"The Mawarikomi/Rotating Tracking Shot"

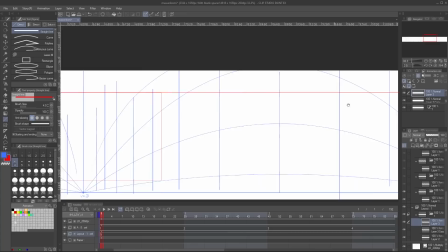[8:16]
So this will be a pan that goes from frame A to B and back to A again.
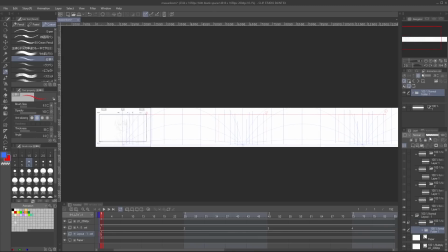[8:22]
With our perspective lines drawn, we can now move on to drawing the background. Since I'm lazy, I'll keep the character in a nondescript forest.
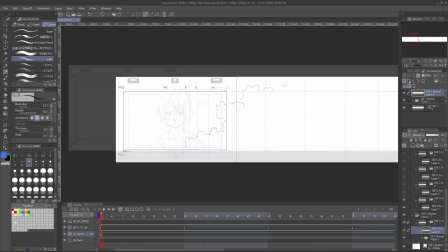[8:32]
I make sure to keep the tree line following the perspective lines to get the feeling of that character on a forested path.
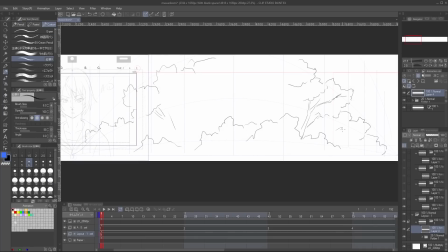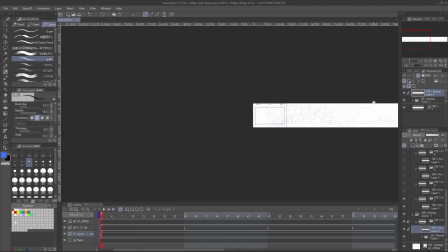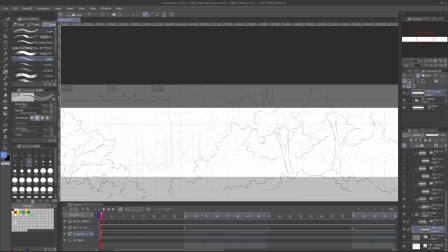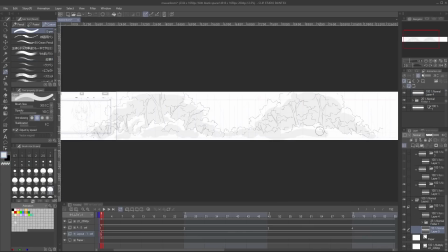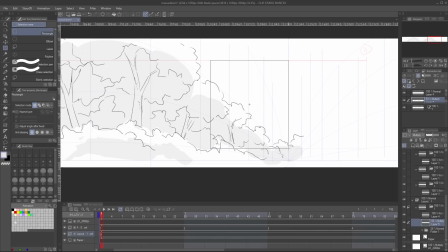[9:01]
Once the BG is done, make sure to copy and paste the drawing from the first A-frame to the last A-frame, since they're the same.
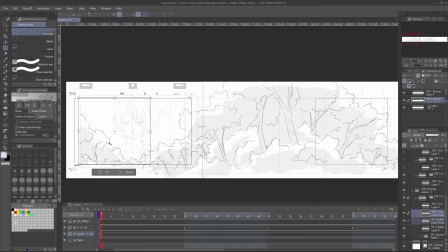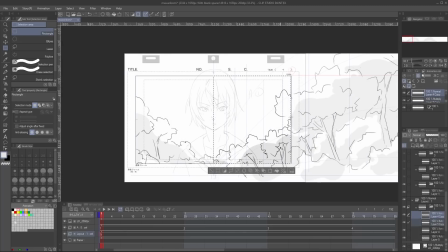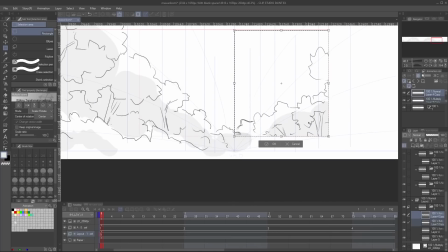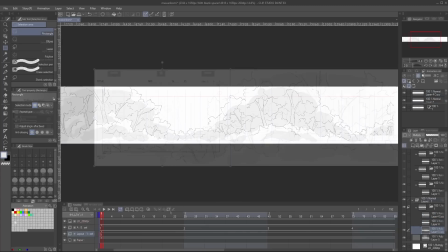[9:26]
Then we can use the built-in Clip Studio keyframe feature to get the pan moving.
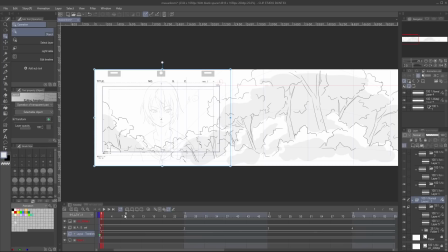[9:31]
Make sure that the keyframe creation option is set on linear interpolation and create 2 keyframes. Select the last keyframe and drag the drawing until the last A-frame matches up.
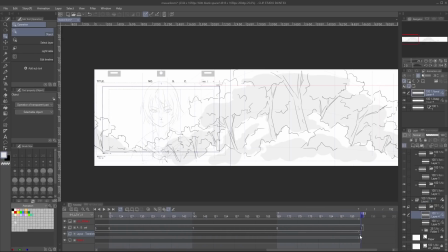[9:45]
Then drag that keyframe to the end of the scene. Going back to our timesheet for a second, let's write the instruction for the pan down here.
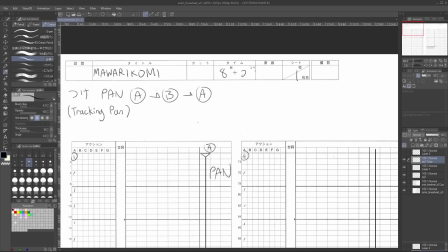[9:53]
This pan will be what I call a skip pan or a tracking pan where the BG pans, but the animation layer is fixed.
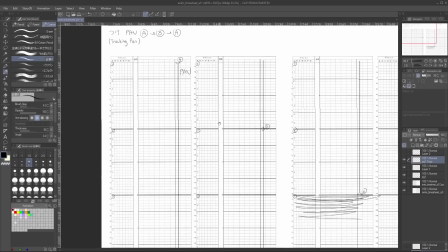[10:01]
The pan will last for the duration of the scene, and we start at frame A,
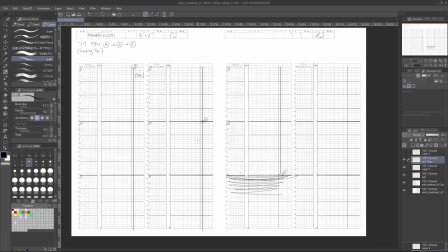[10:05]
reach frame B at around 4 seconds, and then we go back to frame A again at the end.
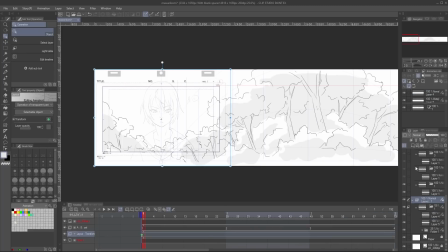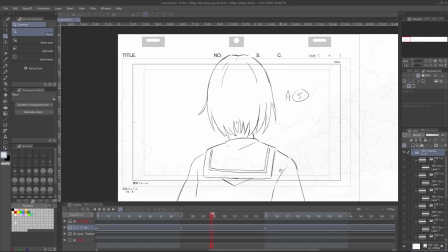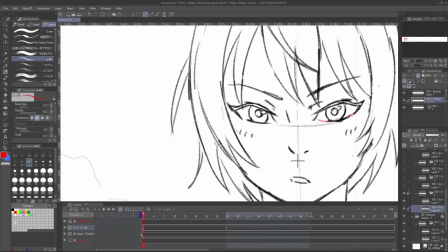[10:23]
I'm going to spend a bit of time to tighten up our drawing a bit and add some shadows.
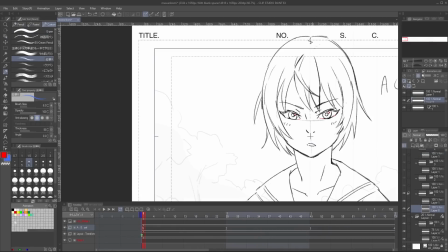[10:28]
You don't really have to do this step, you can skip it if you like.
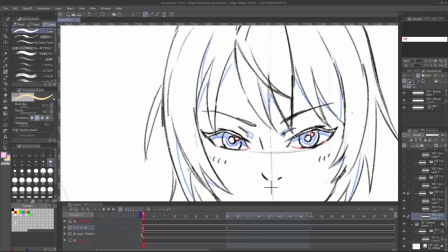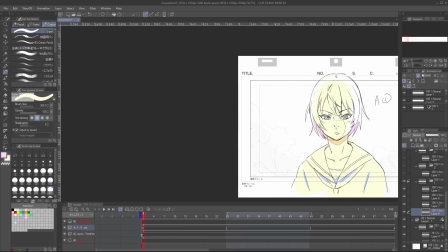[10:39]
I also painted in the drawing with a yellow color. It's a Japanese thing.
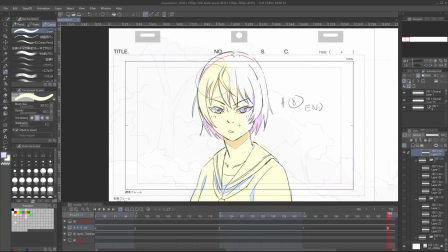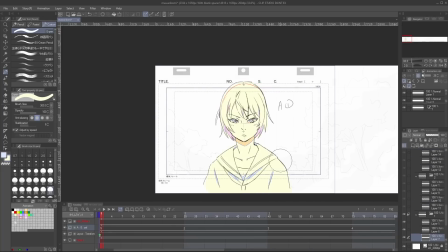[10:50]
Once that's done, we can export it and see how it looks.
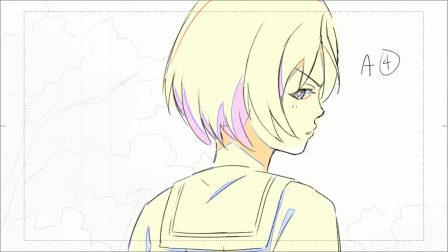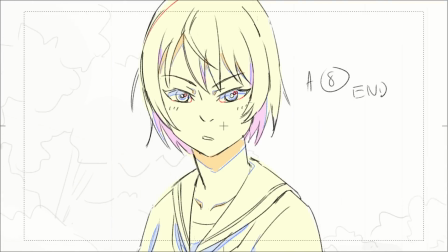[10:59]
Yeah, I think it's working.
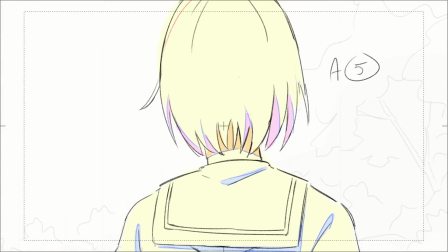[11:02]
It is very basic though, so the next step for us is to maybe add some acting and make it more interesting.
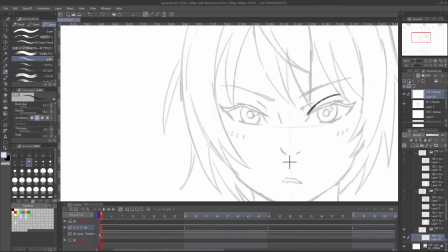[11:09]
One of the worst things you can do as an artist is to make boring work.
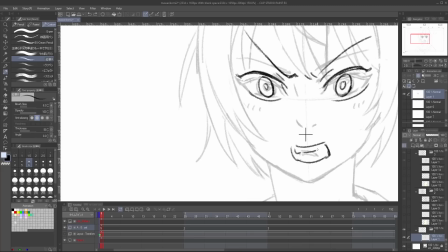[11:15]
Let's push our character's expression, make her really angry, get that mouth open and show her canines.
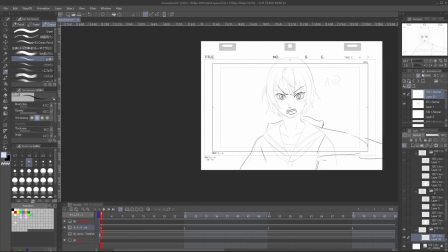[11:22]
For her pose, we'll have her swing her arm around in an exaggerated motion.
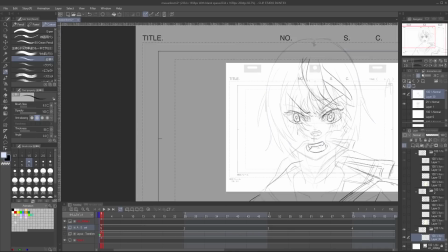[11:28]
We'll have her hair blow in the wind too, why not? On A2, we match the expression.
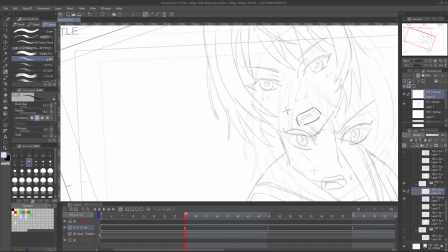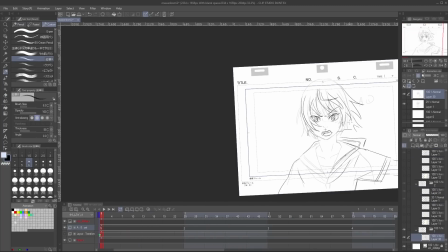[11:40]
We're also probably going to need more drawings as well to break up the action. One between A1 and A2 to bridge that movement should work nicely.
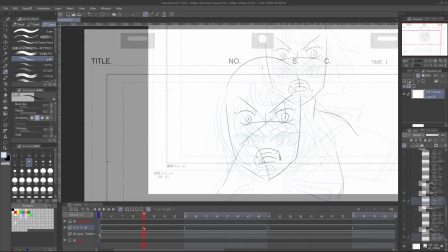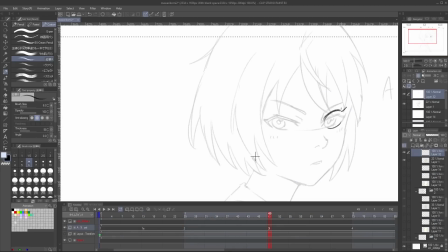[11:58]
With A3, let's match the expression and have our character point menacingly.
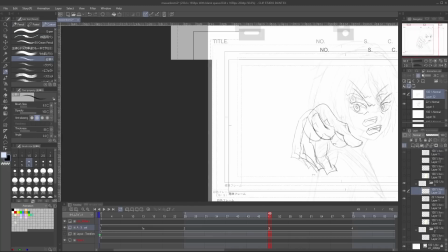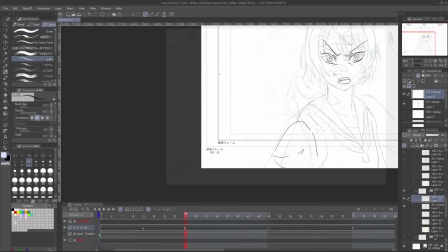[12:09]
Going back to A2, we'll have her start raising her hand here.
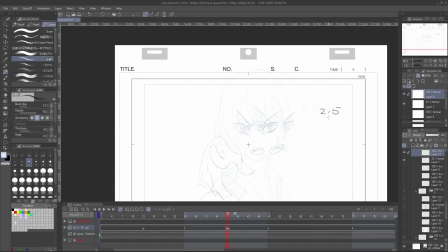[12:15]
Let's add a drawing between A2 and A3 and have our character raise her head.
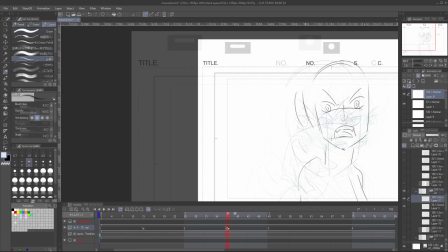[12:19]
Her hand could also overshoot here to give the movement more force.